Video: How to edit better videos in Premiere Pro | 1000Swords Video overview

What's going on, everybody? My name is Shay, and today we're going to be taking a dive into one of my Premiere Pro timelines, and I'm going to explain to you how I edited and some of the techniques that I used in the editing process of my 1000 Swords planner review video. Let's get into it.
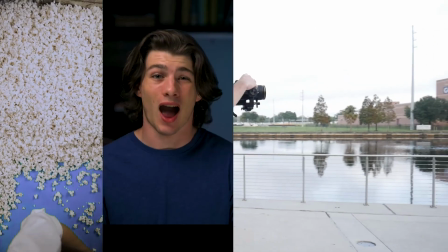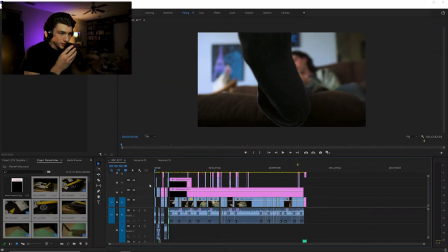[0:30]
So as we jump in here, first and foremost, this is just a crazy timeline that we've got going on here. There's so many little things happening, but for those of you who are more familiar with Premiere Pro, this might not be so intimidating for you, but I'm just going to run through some of the basic
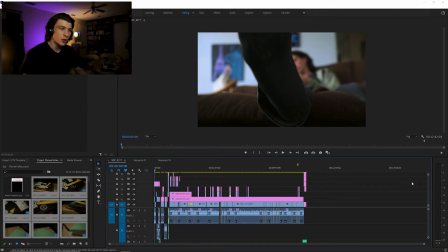[0:48]
techniques that I used that made this video a little bit easier to watch, a little bit more appealing, a little bit more exciting, stuff like that. So as an overall look at this video, one of the first things I did was I didn't just start it off with hey, we're going to be unboxing this, it's going to be great.
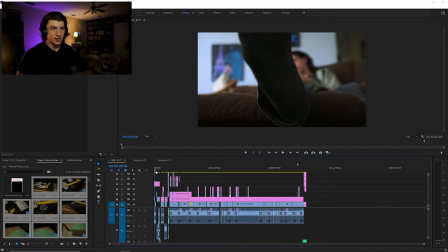[1:04]
I started it off with a little skit, and that little skit was I'm wasting my life away watching thirst traps on TikTok, and then all of a sudden this planner gets here and life changes. So that's one of the techniques that we kind of used in here. Was I started off with a skit to kind of confuse people, what in the world is going on, what's happening.
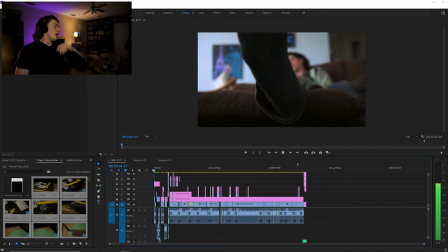[1:24]
So that's kind of what I did here with me being on the couch. You can hear a slight tick in the background from a timer.
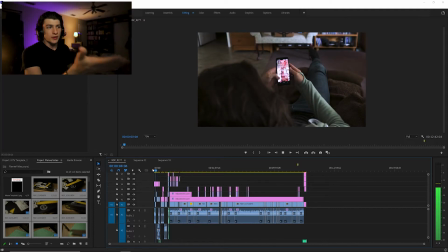[1:32]
I'll get into all that here. So I'm showing myself on the couch here watching these thirst traps going in here.
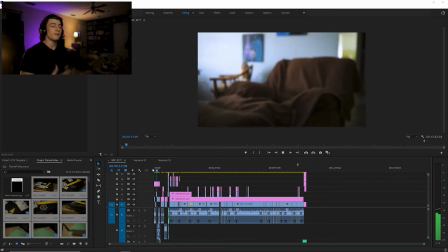[1:37]
Then a timer goes off. That's supposed to be food ready. Go in, get the food, whatevs.
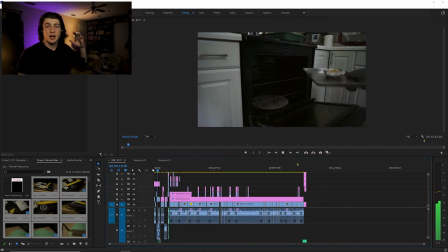[1:42]
Then as it's coming up, you'll see a doorbell, or you'll hear a doorbell.
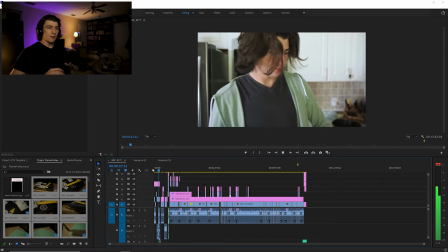[1:47]
I go to the door, open up, we get this pause in there.
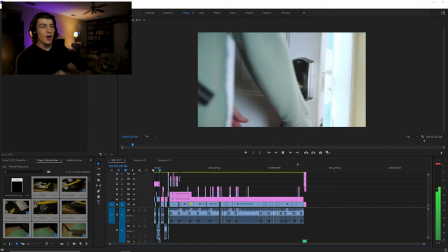[1:51]
I'm getting ahead of myself a little bit because we haven't gotten there yet, but you open the door right here, and then you get this pause.
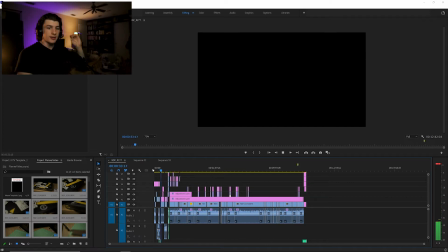[1:57]
And then that pause, you start to hear the outside noises. So people are okay, there's more to this.
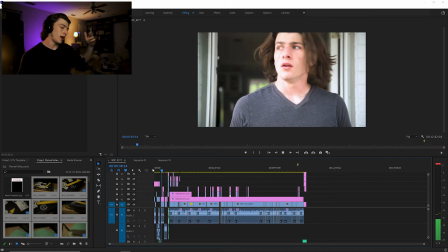[2:02]
You walk outside the door, and then voila, you're outside. So I started this thing off with a skit.
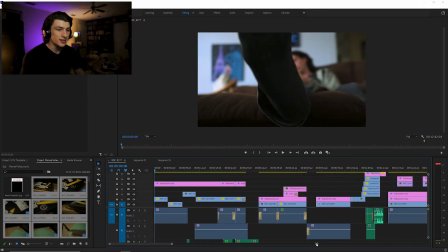[2:07]
Let's just get into the sound and visuals of this skit by itself, which ends right about here.
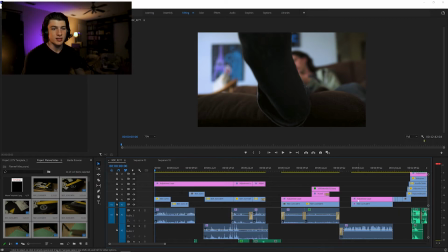[2:15]
Or it actually ends here, but then this is also part of the major intro, which I want to talk about here. So this is what we're doing right now. Up here, it's just the footage, and then we have a basic color grade.
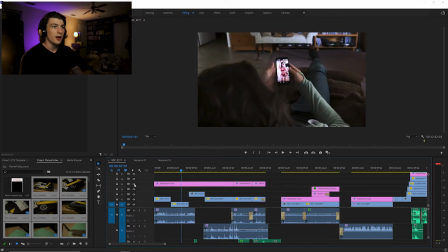[2:25]
So this is what the footage looks like right here, before and after the color grade, just like that. I wanted it to be a little bit brighter, a little bit kind of harder to look at. That's kind of what I was going for here.
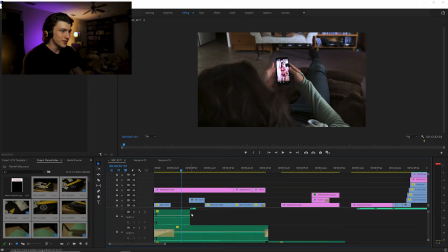[2:35]
Then we have our sound design. This is where it gets a little bit fun up in here.
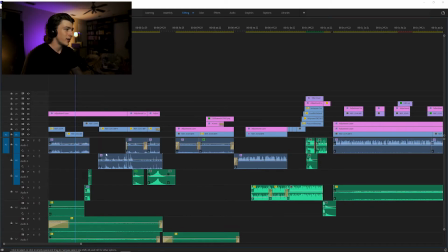[2:41]
So we've got obviously the raw audio clips, which is where you're getting the thirst trap sound effects from, because I recorded all of that from the overhead shoulder cam, which you can hear right up here.
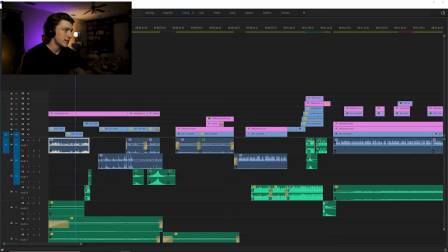[2:55]
So you've got the sound of the thirst traps happening. That is this blue mark right here that is highlighted. Then you have this ticking. That is this right here. That is very subtle and in the background, but it is, I just bumped the mic, but it's there to give purpose.
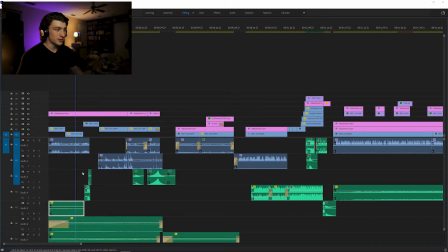[3:12]
Excuse me. It's there to give purpose to the timer, which goes off right here. Like so. That's why that ticking is there. It's really faint, hard to hear.
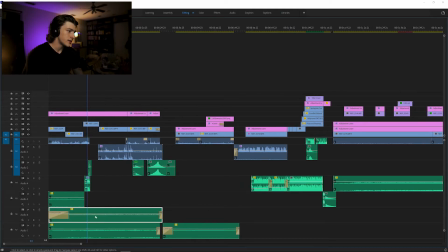[3:23]
Then these two tracks are, this one is some ambient noise, and then this one is a music track. So you've got a music track, we've got the little underlying kind of I don't know, scary, it's supposed to be unnerving tones, what's happening here, why is this so bad, I'm trying to give a bad vibe here.
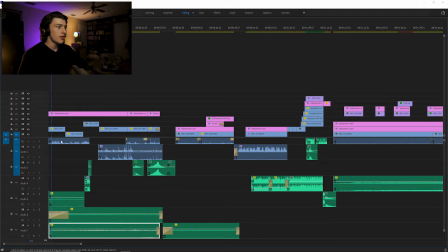[3:42]
So we've got between thirst trap searching, a little bit of an ominous music here, some ambient noise to fill in the gaps of the natural audio, and then ticking to give the timer purpose. Then you'll hear a little click. That's supposed to be the phone turning off. I fought myself on that for a little while, but I figured, throw it in there.
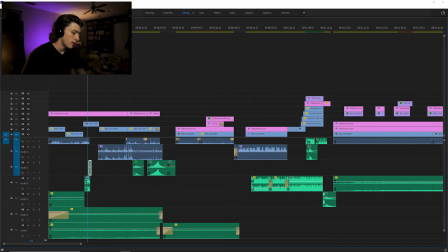[4:01]
Whatever, why not? It's supposed to be a phone turning off just like this. So when the phone goes off right here, see, got that.